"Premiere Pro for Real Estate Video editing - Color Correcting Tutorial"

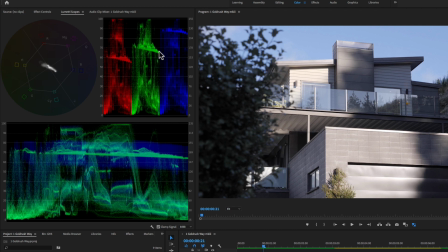(4:03)
So this preset here, to get the same looking preset as I have, and I'd recommend doing the same,
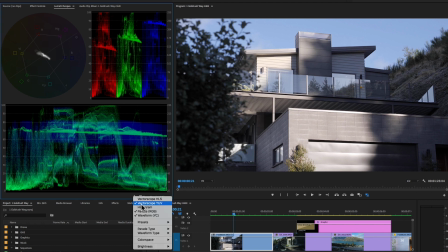(4:09)
is click on the wee wrench menu here and go down here, and you can turn these on and off as much as you like.
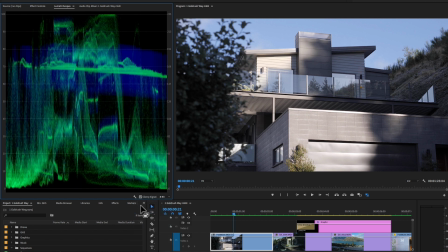(4:16)
For example, you can turn off the parade RGB, and they are all a little bit, even I have been doing this for many years now, even these I find a little bit confusing, and I try and keep them as simple as possible.
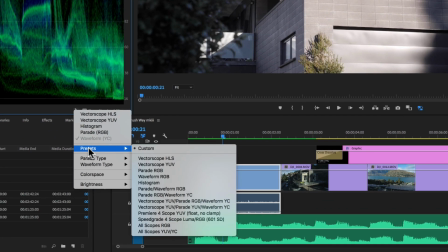(4:26)
The one I'd recommend here is going to the presets and then going down here to this one here, the Vectorscope YUV, Parade RGB and Waveform RGB.
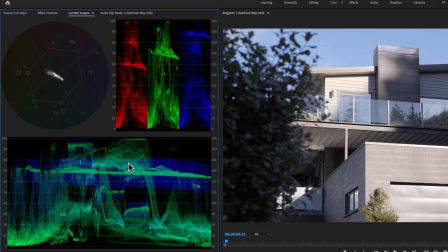(4:37)
So the three scopes we've got here, this is your waveform monitor, this is your parade RGB, and this is your Vectorscope. The one you're going to be using the most is this one here, and what this tells us is how bright or dark your footage is.
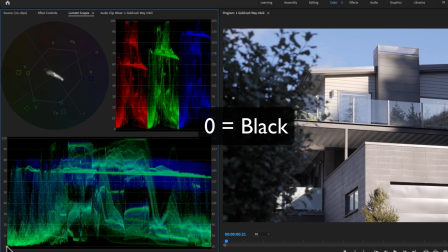(4:51)
You'll see here on the left 100 and down the bottom is 0. 0 is black, and anything below black will just, you lose all detail. So if the top is 100, 100 is bright white, and you'll see a little bit here where it gets crushed against the top there. Anything above 100, you will lose all detail, and it'll just be a white piece of video.
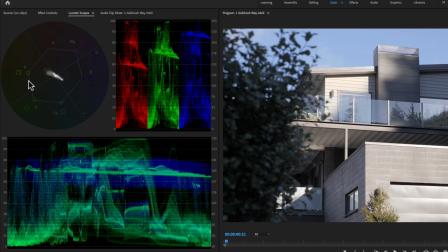(5:10)
The vectorscope here, this is actually telling you a bit about your color and how much color you've got, and it's basically moving in the realms of the yellow, green, cyan, blue, magenta, and red. And so essentially you want your color to be in here, so if it's really bright, it'll start, you'll see the little graph start poking out the side.
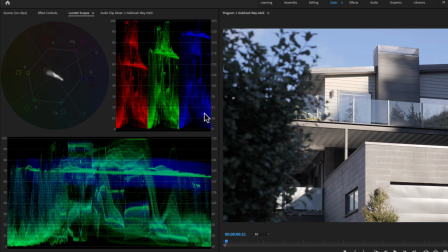(5:27)
Now the RGB parade, I actually don't use that one very often at all, but some people balance their red, greens, and blues using this one, but I will generally use this waveform monitor the most to get our color correction looking good.
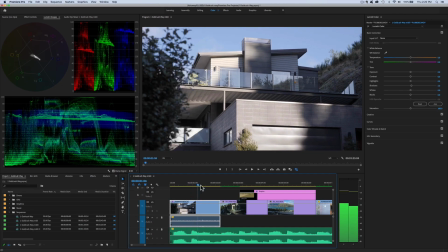(5:41)
So let's start. First clip on the timeline here actually looks pretty good. If you have come from perhaps a photography background, you'll be quite familiar with a lot of these controls here.
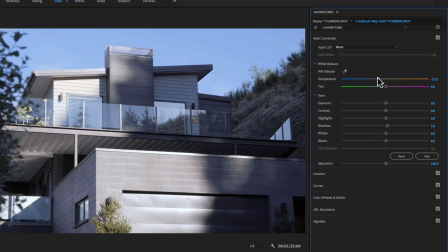(5:51)
For example, we can alter the temperature of our footage if it's too warm or too cold by dragging it up and down.
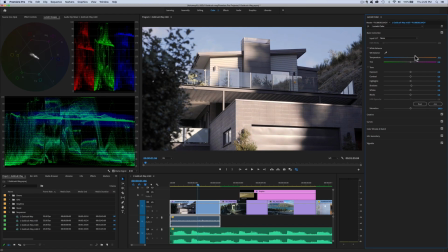(5:58)
So we can drag this up and down a little bit. And you'll see here over on the left here on our scopes, you can see the colors changing as we tweak out the colors. And I don't pay a whole lot of attention to that. I eyeball this a lot as well. So let's warm that up a little bit, perhaps. Now I often find my GH5 has a little bit of magenta tint.
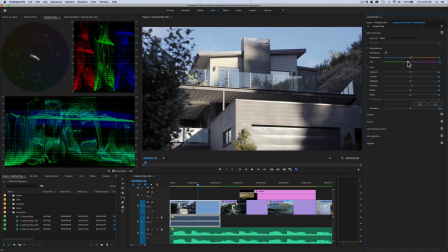(6:18)
So let's drag that slider away from the magenta a little bit, just a fraction.
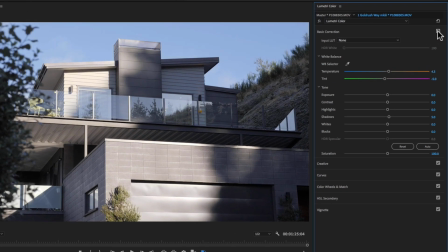(6:23)
Now to see what you've done here, you can turn it off, on, very subtle so far. Now exposure, you'll see here's a little bit of a tricky situation. We've got bright against the bricks.
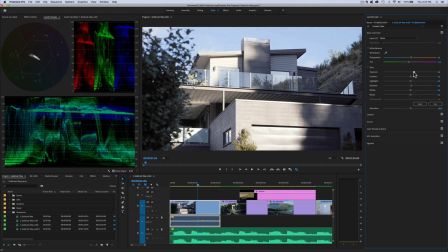(6:35)
Now, if I lift the exposure, you'll see it here on my waveform crushing against the top. So I don't think it really needs much exposure there.
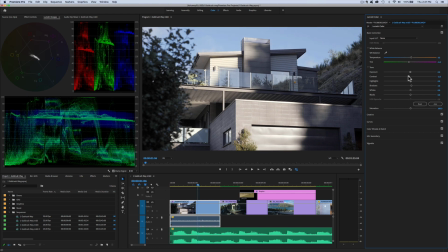(6:46)
Much exposure gain. Contrast is a way of stretching your blacks to your white.
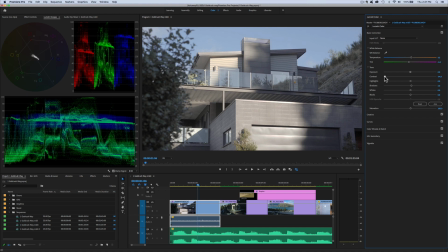(6:51)
Now, for example, if we really knock the contrast right back here, you'll see that everything is kind of squished in the middle, as opposed to the bottom and the top.
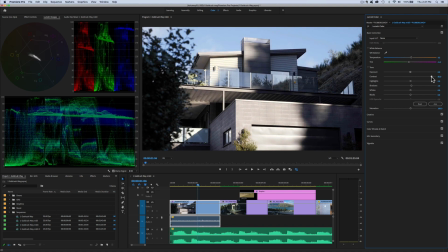(6:59)
Whereas if I stretch contrast the other way, blacks are really black, whites are really white. So often, it's good to take the contrast back just a fraction to even out our exposure. Highlights, I'll drag those back a little bit so we retain a little bit in our bright areas.
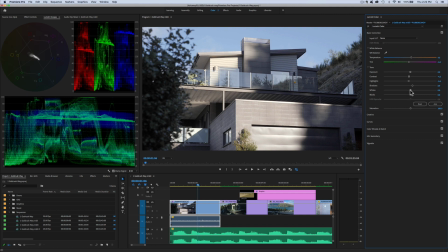(7:17)
Shadows, I lift them a little bit. Whites, I often like to lift just a little bit to brighten the image. Now blacks, now see if I drag the black down, it hits 0, and black, that means the black areas of that image are right there. Sometimes I like to lift the blacks just a little bit off the bottom.
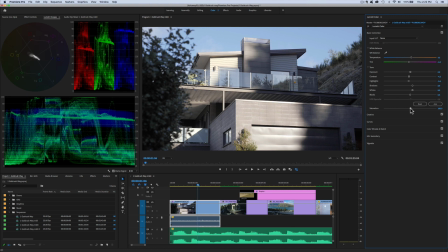(7:38)
Saturation. Now my GH5, I've got it shooting a little bit undersaturated, so let's add a little bit of saturation. Maybe around about 110, 113, 115.
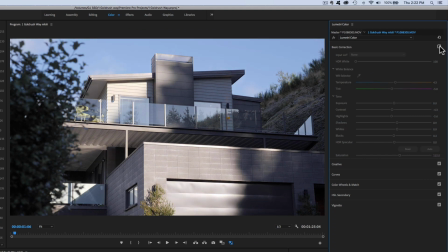(7:50)
Let's toggle that on and off. So that's before, that's after.
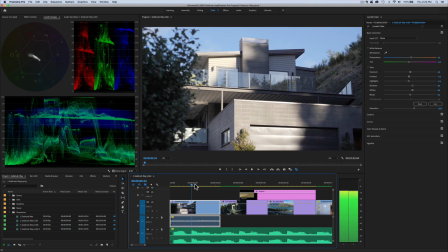(7:55)
Righto, that's that shot done. Now it's all about speed and turning around our edits. So let's move on to the next
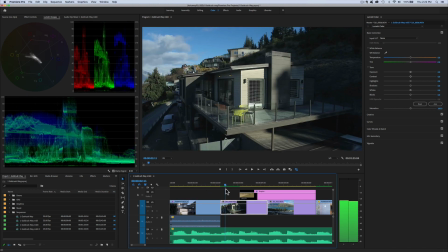(8:01)
shot. I'm pretty happy with that. Okay, drone. Now this shot needs a bit of work. I always find it a little bit tricky to balance my shots.